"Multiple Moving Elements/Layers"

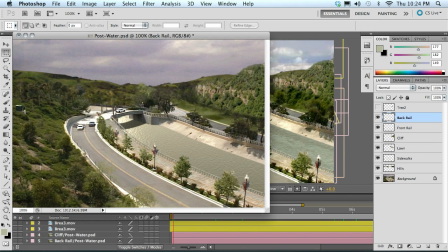251s
The lawn was faked and created in there, along with the curbing for the road to follow along there. Sidewalks are pretty much just a texture that was put on there to simulate kind of like a bike path or a nice walking boulevard here.
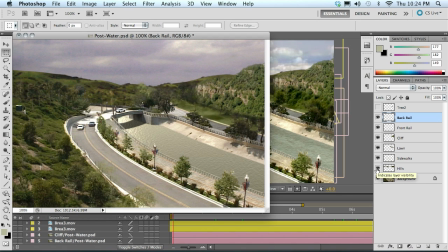266s
And then the hills, again, more photographic elements that just kind of cover up our ugly background here. Our background, our original, this was basically an industrial park, with some hills added in there that weren't there in the original.
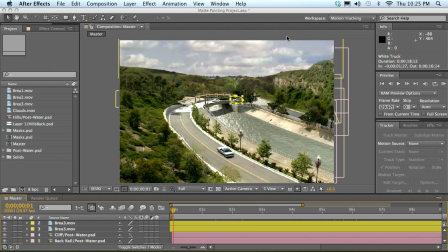281s
So those are our paint elements that I added in. And then we've got some of the trees. And this is the area that I really wanted to show you. I took some trees here, which were bushes that were moving in the wind over time,
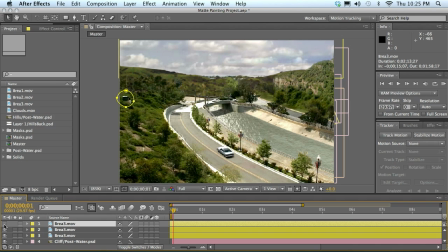297s
and I was able to matte them or mask them back in, cover up some of these other elements, Like there's a big communications box I covered up there. And over here, I've got one of the trees down here in the lawn area. It's moving pretty briskly because there's a little bit of a breeze or wind that day.
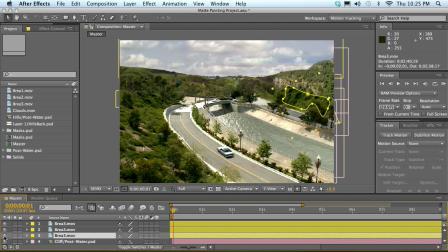317s
And then there's some shrubbery back along there that I also put in to kind of blend in this hillside and make everything seem real. And that really helps bring in your static elements to tie them in and make them feel a little more real without doing a whole lot of work.
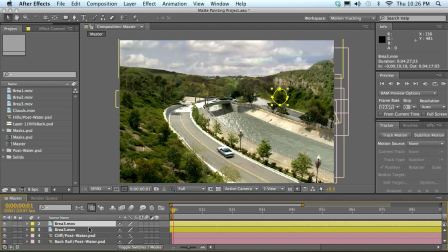335s
I didn't have to do any CG work or anything there. The only CG that's in this whole thing is the actual water, and that's using the plugin from Red Giant, the Tsunami plugin. So if we look at that plugin here,
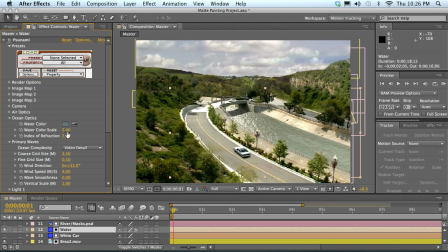349s
I'm not going to make any changes to this because any little changes are going to change it drastically and will take a while to render. But you can take a look at this, and you can look at some of the tutorials from Red Giant's site on how to deal with the water.
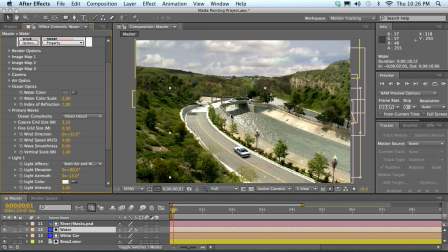365s
But the light, the waves are handled by height and by the grid of it, the details, the scale, the amount of flow that's going on.
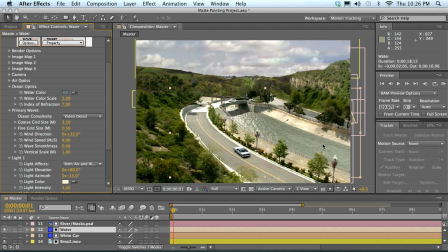379s
It's handled by wind speed. So in the final, it just looks like the water's running down this canal or this channel. And you can see the actual mask that I used for that. That's a track mat there. And that controls where the water is visible.
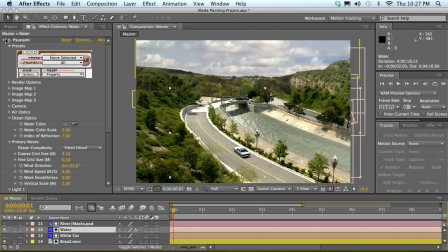398s
Now, another thing, if I turn this off, you can see that I have a little bit of transparency on this layer, and I just applied it to a solid color layer. I left a little bit of transparency in there so you could see some of the texture underneath.
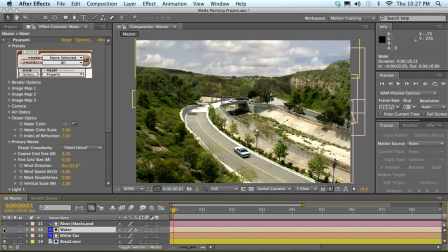415s
You know, it's just a canal full of, weeds and junk and just a little trickle of water at this time. But if I want to show it with this raging water going through here, I turn on my plugin. And you can see there's a little bit of transparency to show some depth, that it's not really deep.
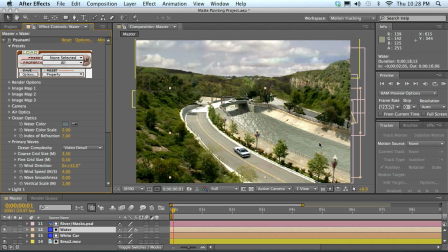432s
It's not a really deep canal. It's fairly shallow, but it has some water moving in there.
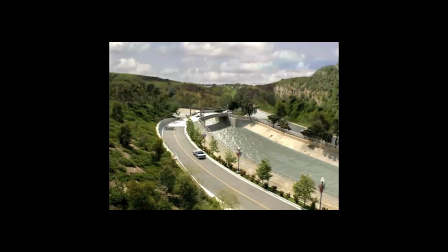439s
And that kind of completes this scene. So if we look at the final rendering here, we'll see that the water is moving. It looks like it's moving in a direction here. The sunlight's coming from a specific angle, and that's actually programmed into the plugin.
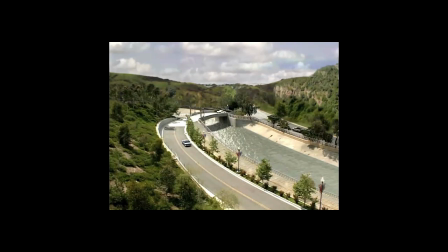456s
It allows you to pick the angle of the light and everything, and the amount of water movement here. I've got a little semi-transparency there, so you see a little bit of the texture underneath. So it has more of a believable look. And we can see these trees are moving over here off to the right. So we've got tree movement throughout the whole scene.
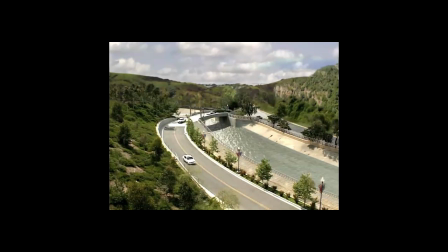476s
It doesn't look too static. We've got a little bit of cloud movement. The clouds aren't sped up. They're at a natural speed, so it doesn't look too corny or too cheesy with that, rapid cloud movement. You see a little hint of the city back here, just peeking up over the edge of the hills there.